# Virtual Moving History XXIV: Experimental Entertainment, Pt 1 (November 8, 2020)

Hi, I'm Paul Seipel, the communications manager and audiovisual technician for MePops. Full disclosure, I'm just going to read this from a script because even alone in my basement in a room by myself in front of my computer, I'm totally capable of getting stage fright. The intro to MePops that we play before each program conveys the urgency of the magnetic media crisis and gives you a sense of what kinds of recordings we stand to lose if we don't act quickly. As somebody who's very new to archival work, however, I'm not able to add too much to that yet, so I'm focusing on what I know. In my free time, I make video art,
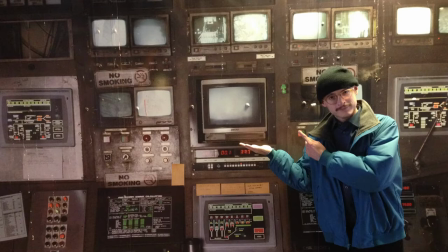mostly using technology scavenged from the decades that produced a lot of the videotape that archivists are now racing to preserve in 2020. Since tapes and cameras were mass-produced and later deemed obsolete in such incredible quantities, they are easy to find secondhand. This video is just going to be a quick exploration of how video feedback loops are created and how you can use them in artistic practice using examples from my own experiments.
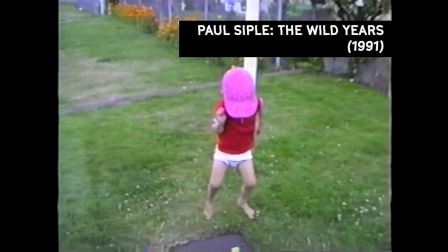Many of the amateur filmmakers that were created by the great democratizing boom of
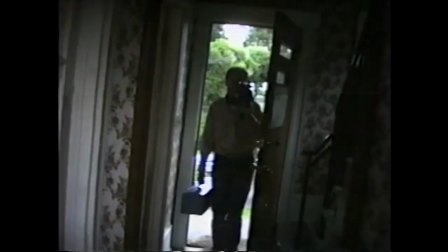camcorder availability in the 80s and 90s were content simply to tape family functions.
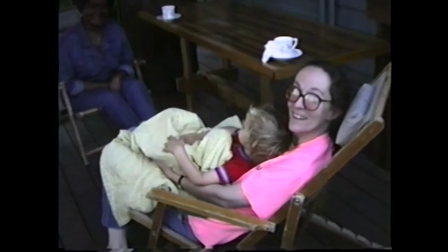We value those home movies for their unvarnished perspective and personal histories.
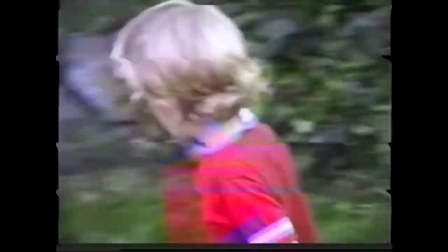But today's program is a reminder that, while birthdays and weddings were being more rigorously recorded than ever before,
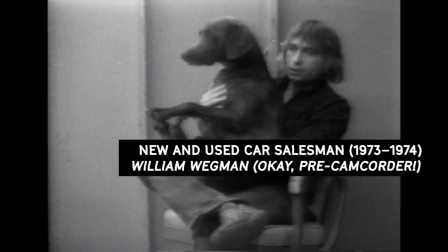the same tools were being applied by early adopters, basement experimentalists, and practicing artists.
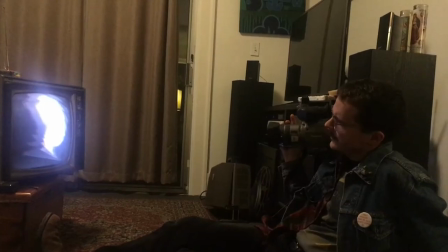A new visual language was being developed. Before I was even born, countless consumers discovered video art in their living rooms.
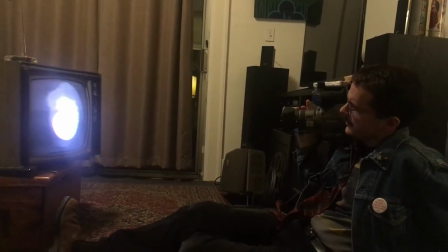It's difficult not to.
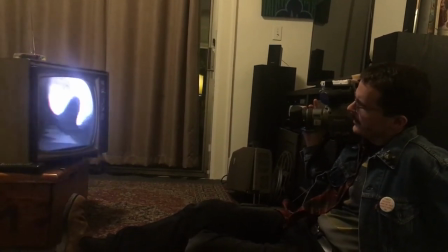The simple act of pointing a video camera towards a television screen that's displaying what that camera is seeing produces video feedback.
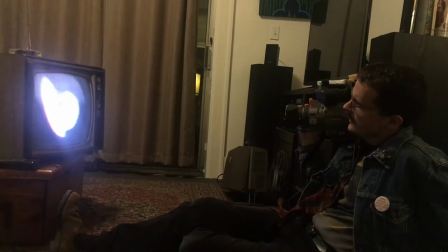A camera being fed its own video output signal in a closed loop produces a strobing or cascading visual effect.
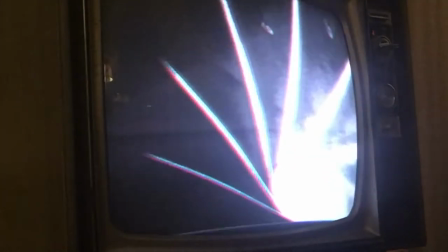The effect responds dramatically to where a camera is placed and at what angle.
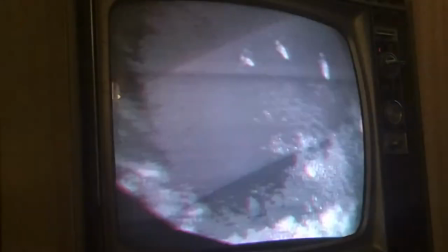This phenomenon is very easy to stumble on by accident, and for anyone curious enough to ask them, it immediately brings up a lot of questions.
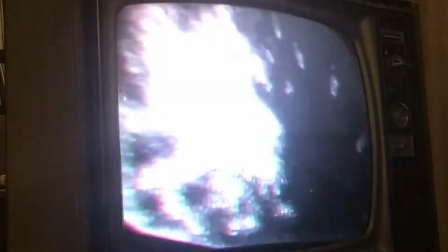How do you control this vortex? Can you change its direction or speed? What happens when you increase your distance from the TV or change the camera's focus?
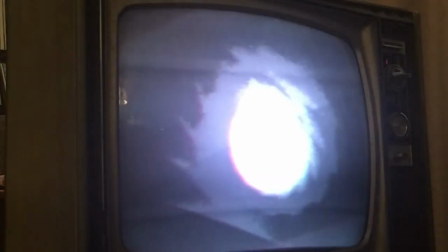From each question that you answer, a new one will arise.
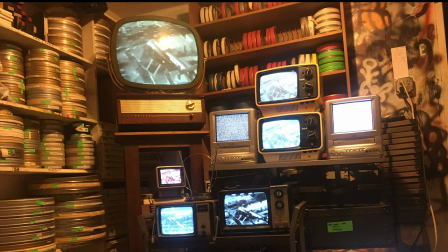Before long, you're trying different combinations of monitors and cameras, introducing light from other sources to your experiment,
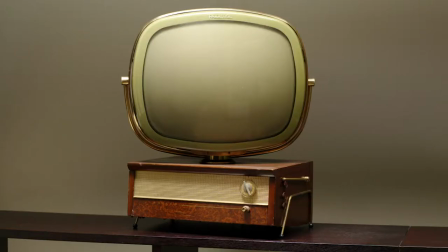drooling over 35-year-old monitors on eBay, promising your housemates that the cardboard over the windows is only temporary,
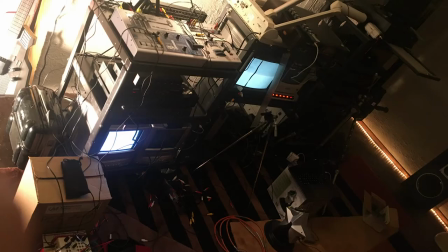and lying on the floor in a pile of composite video cables, pondering the true meaning of infinity.
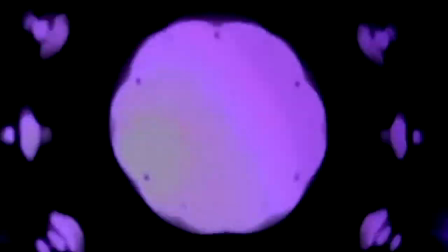Video feedback is hypnotic, simple, and intuitive, and its creative possibilities are endless.
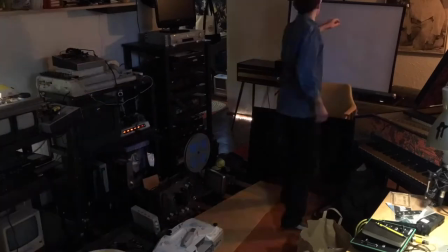In these videos, every configuration of cameras and monitors is just a simple daisy chain of connections.
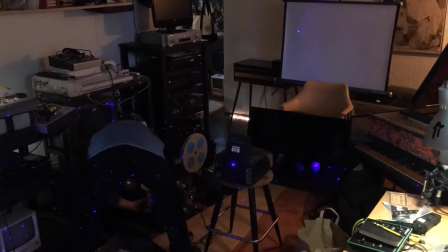Cables carry the output from one device to the input of another.
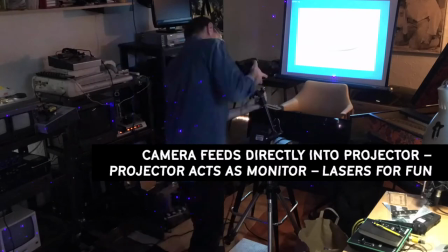They occasionally mix two or more outputs together, or use a splitter to be able to use the same signal multiple times.
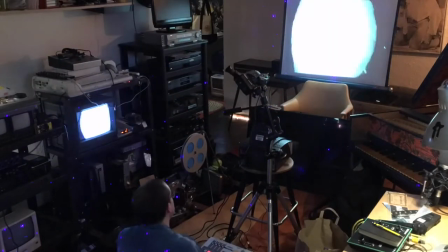Two cameras viewing the same feedback loop from different angles can be combined using a video mixer.
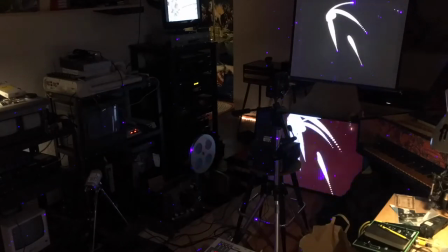Their differing perspectives can be emphasized using digital effects each camera might have.
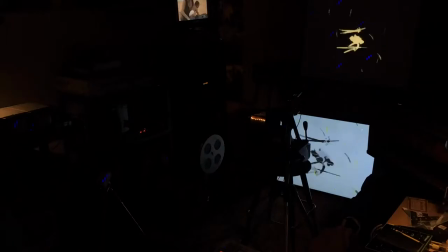Mosaic, sepia tone, or posterize effects are all common camcorder features.
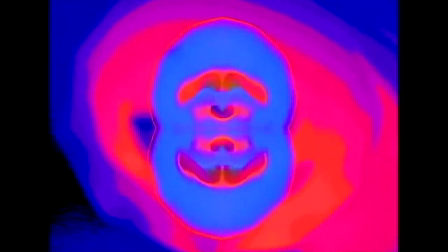Others might have a mirroring effect. One camera might be in focus and another out of focus.
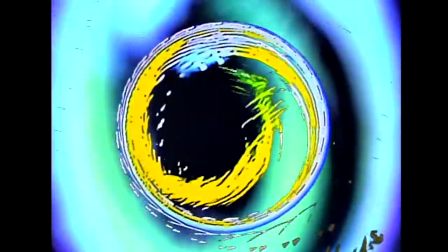If you're really feeling the exploratory rush, you might try projecting something onto a textured surface or an object.
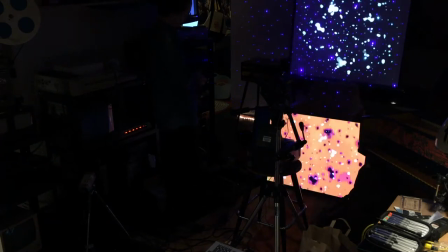Throwing more light into a feedback system is a sure shortcut to psychedelic results.
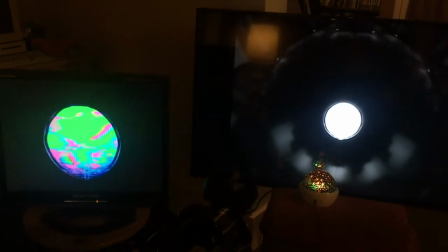Party lights, your phone flashlight, a laser pointer, or another projector, if you have one handy.
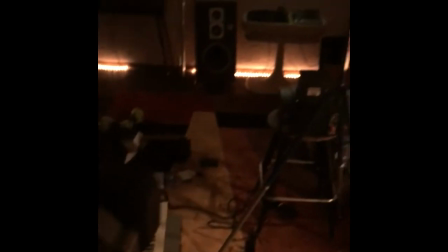In this video, a loop of distressed 16mm leader shares the spotlight. But you don't necessarily need more technology to make more interesting images.
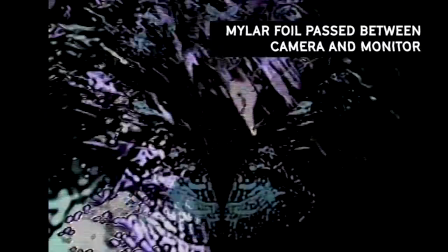Waving household objects between the camera and monitor can create interesting disruptions.